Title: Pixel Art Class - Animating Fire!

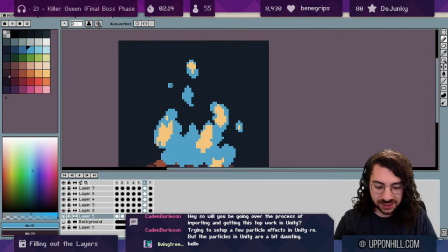[20:45]
And you can see I'm sort of ditching the particles themselves and just focusing on the overall story of the fire at this like level 2 level, this blue point here.
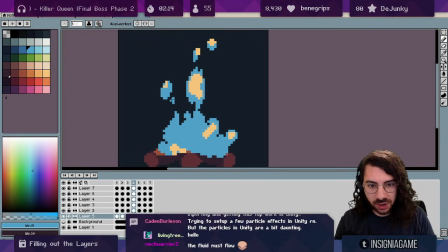[20:59]
And we're just trying to like watch basically for anything that's jarring.
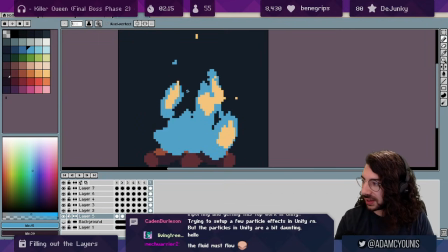[21:03]
Like this point here, is there anything I can do here that gives me some kind of...
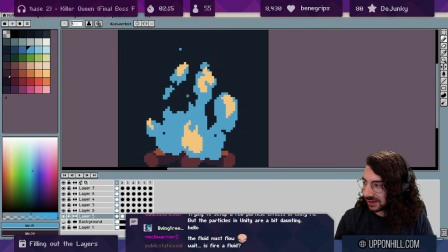[21:10]
Can I tell a story of a particle that occupies this space? Maybe this point here can make its way up
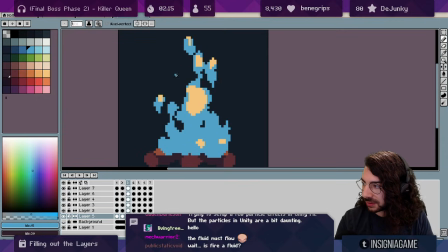[21:18]
and then come up this way and then up a little bit and then live here. Not quite.
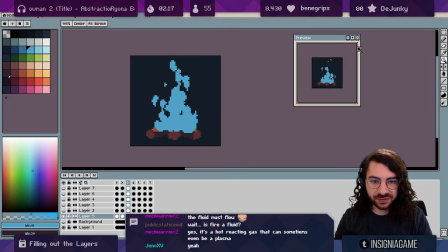[21:33]
Better. We're seeing a lot of just like stuff appearing.
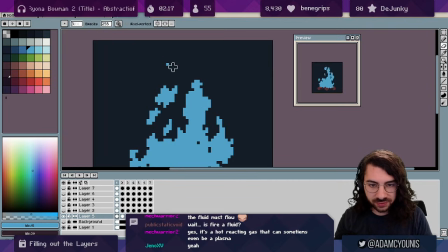[21:38]
Let's just track that a little closer and see if we can be more explicit about what happens here to the fire.
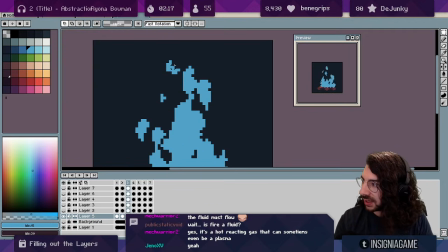[21:46]
And then maybe we just show some remnants. So I'm looking at this point here, I'm saying what happens to this? It kind of, this is my process.
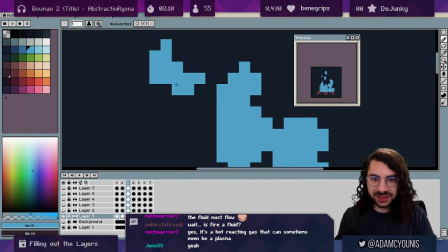[21:53]
I see like what looks like 2 pieces and I think about, okay, well then next frame this one should go up and then maybe there's a little bit of an
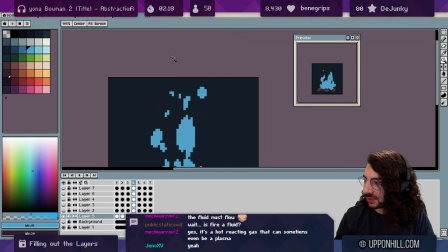[22:03]
offshoot out here, so it's sort of split into 2. And then because this one is bigger than this one, on the next frame we can just have 1 left.
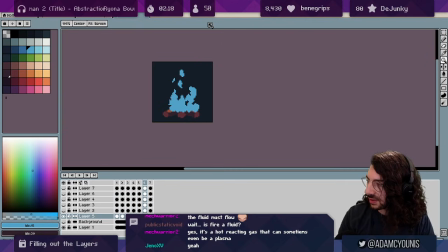[22:12]
And there's a frame here that I don't like, it's this one. So what's happening to the fire?
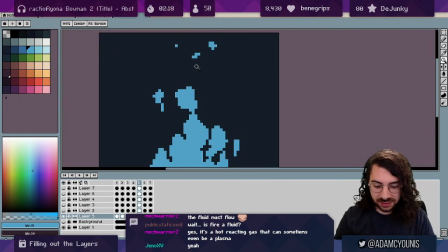[22:17]
Let's watch. So first error, you can see here, there's a big blob here that then shrinks. Very unfire-like. So we either need to continue this up and bring this down, or yeah, try something else.
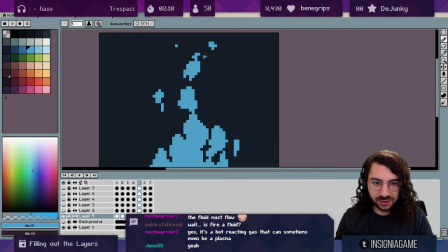[22:35]
So the volume of it should be
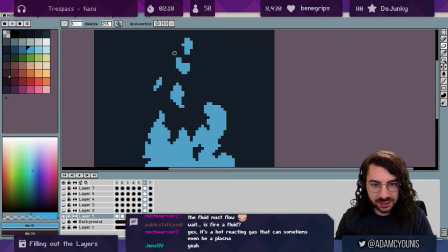[22:41]
pretty consistent. This looks like it needs to move and die out. This one here definitely needs to go a lot higher up.
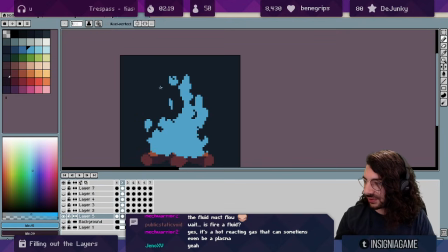[22:49]
And we've got this like really, what looks like a really ridiculous acceleration from here to here to here to there. So this needs to be a lot lower. And also this one. Let's bring it down.
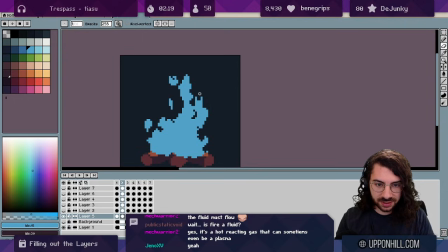So the goal always in any animation is to start with nothing,
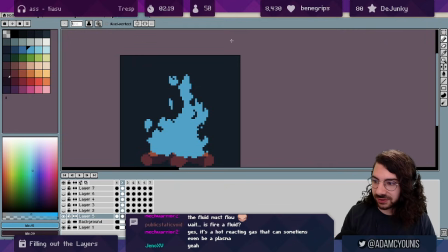[23:20]
animate with some process that gives you something onto the canvas, and then fix that thing until it looks like what you want. That's every animation video I've ever produced on this channel has always started with how do we just get something on the screen so that we can review it,
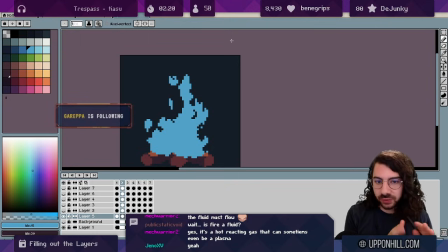[23:37]
and then the next step is always how do we shape this now into something that looks like exactly what we want? How do we make design choices, right? The first thing is let's just approximate. The second thing is now let's be, explicit.
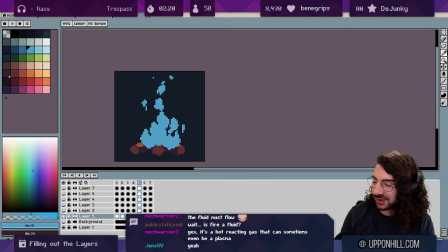[23:56]
I mean, like, it was only 20 or so minutes ago that we had nothing on the canvas and we were just blocking in some stuff, So the goal is always to get from that point to this point as soon as possible.
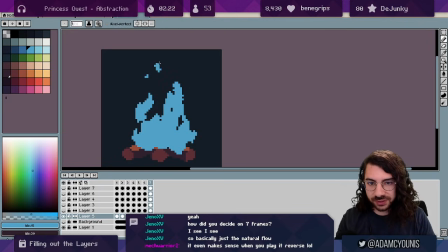[24:10]
And I'm really, through this process, not thinking about the timeline at all. I'm just watching individual pieces of the fire and I'm just skipping through the frames, left and right. I don't know when the animation ends. I don't know what frame 1 is. I'm not thinking about that stuff at all.
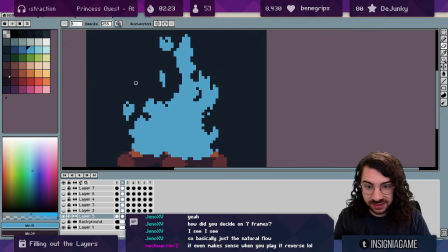[24:27]
I'm just looking at this and saying what happens on the frame after this, and I'm pressing the right arrow to go to the next frame, and that's it.
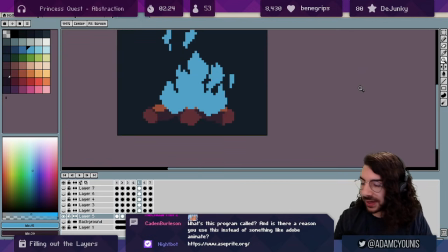[24:37]
And maybe it would be nice to actually follow the curves of the wood.
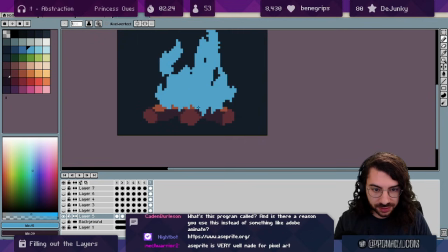[24:40]
So we'll just fill this in a little bit more frequently so we can see it sort of seeping down into the wood where it starts.
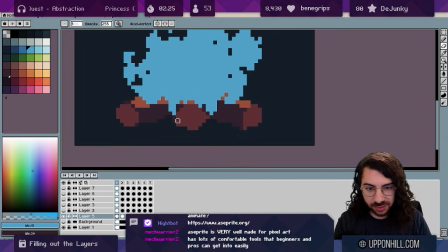[24:49]
And it shouldn't look too stable. It should always be flickering.